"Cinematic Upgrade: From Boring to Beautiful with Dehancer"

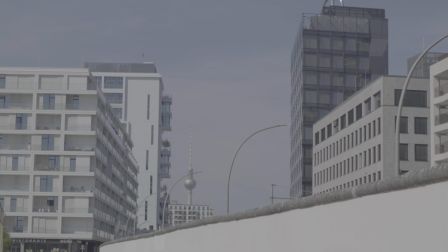Hi everyone, so today we're gonna talk about how I color grade my videos with Dehancer.
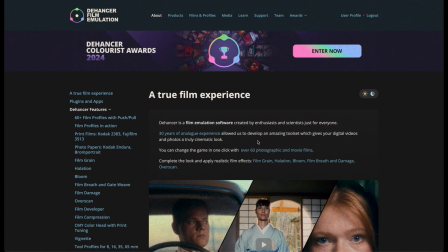So let's go. What is Dehancer? Dehancer basically it's a powerful plugin that emulates the classic film look.
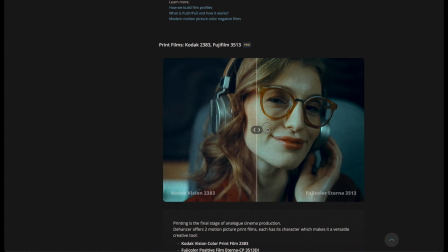Things like grain, bloom,
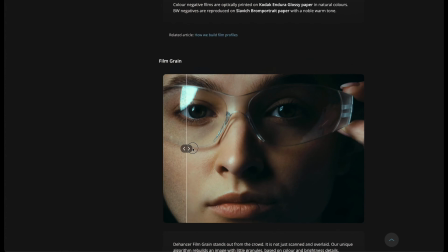halation effects and color profiles that look like real film stocks, all built into one page.
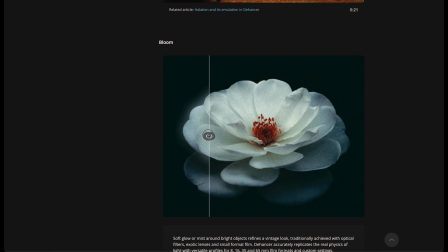Dehancer was designed to make digital footage feels like analog film.
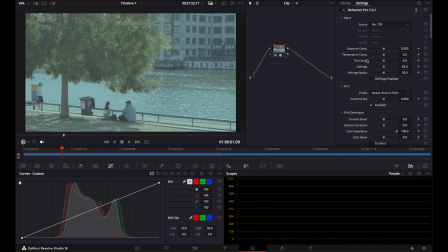I'm gonna add Dehancer to my node, and as you can see that the picture doesn't look that nice, that's why I'm gonna scroll down and disable all tools. After that I start by choosing my camera settings in the input section. I pick Fujifilm, then I set camera to X-T5 because I discovered that the plugin just doesn't have Fujifilm X-T50, and in format I'm gonna choose F-Log2. This setup makes sure that Dehancer knows exactly what kind of footage I'm working with and it can give me the right colors and look. I wanna make the image a bit brighter by adjusting exposure compensation. Then I warm up the colors a little bit, and also I'm gonna adjust tint to reduce any extra magenta in the image. And now we move on to the film sections. But before, just don't forget to enable the section because otherwise you're not gonna see any changes. In the film section, Dehancer offers a library of classic film stocks from Kodak, Fuji and others. Each one gives you a different vibe, from the rich colors of Kodak to the vintage feel of Fuji. I select Kodak Portra 160, a classic film look known for soft colors. And I wanna add a bit more contrast and depth to the image, making it look more dynamic. And in the film developer area, I tweak a few more settings to get the look what I want. I'm gonna turn up the contrast boost a little bit and gamma correction as well. I'm not gonna touch separation because I like 100, and I also gonna turn up the color boost to 52.3, something like that. Next section calls film compression. With the film compression, we can create a more film-like look by limiting the dynamic range. Here I'm gonna turn up a bit impact and also white point for brighter highlight.
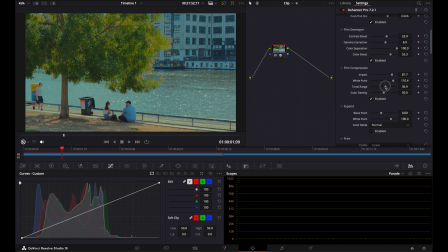And I think I'm gonna turn down the color density a little bit. And in expand section, I'm gonna adjust the black and white points. Like this. Next section calls print film profile.
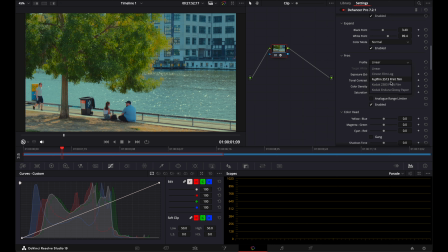In the print section, I choose Kodak 2383, and here I wanna add a bit of warmth and make image slightly bright. And target white and exposure can help me with this. After that, I'm gonna turn up a little bit of density. With the next section, I'm gonna adjust color balance. I'm gonna play with the colors a little bit just to create a nice balanced tone. I'm gonna set shadow tones to about 70.6, mid-tones to 56. Highlights tone, I'm gonna turn up to 100. Now we are getting closer to my favorite sections such as grain, halation and bloom effects. One of Dehancer's strengths is its film grain effect. It's not just a standard overlay. The grain actually integrates with the shadows, midtones and highlights in your footage.
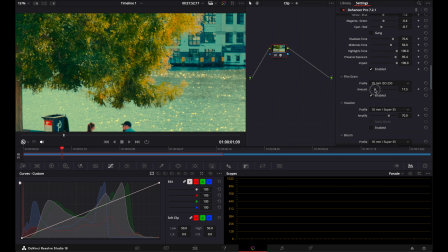And for my footage, I'm gonna select 35mm ISO to 150 for a classic grainy look. And with the amount, we can always increase or decrease amount of grain on our footages, which is amazing.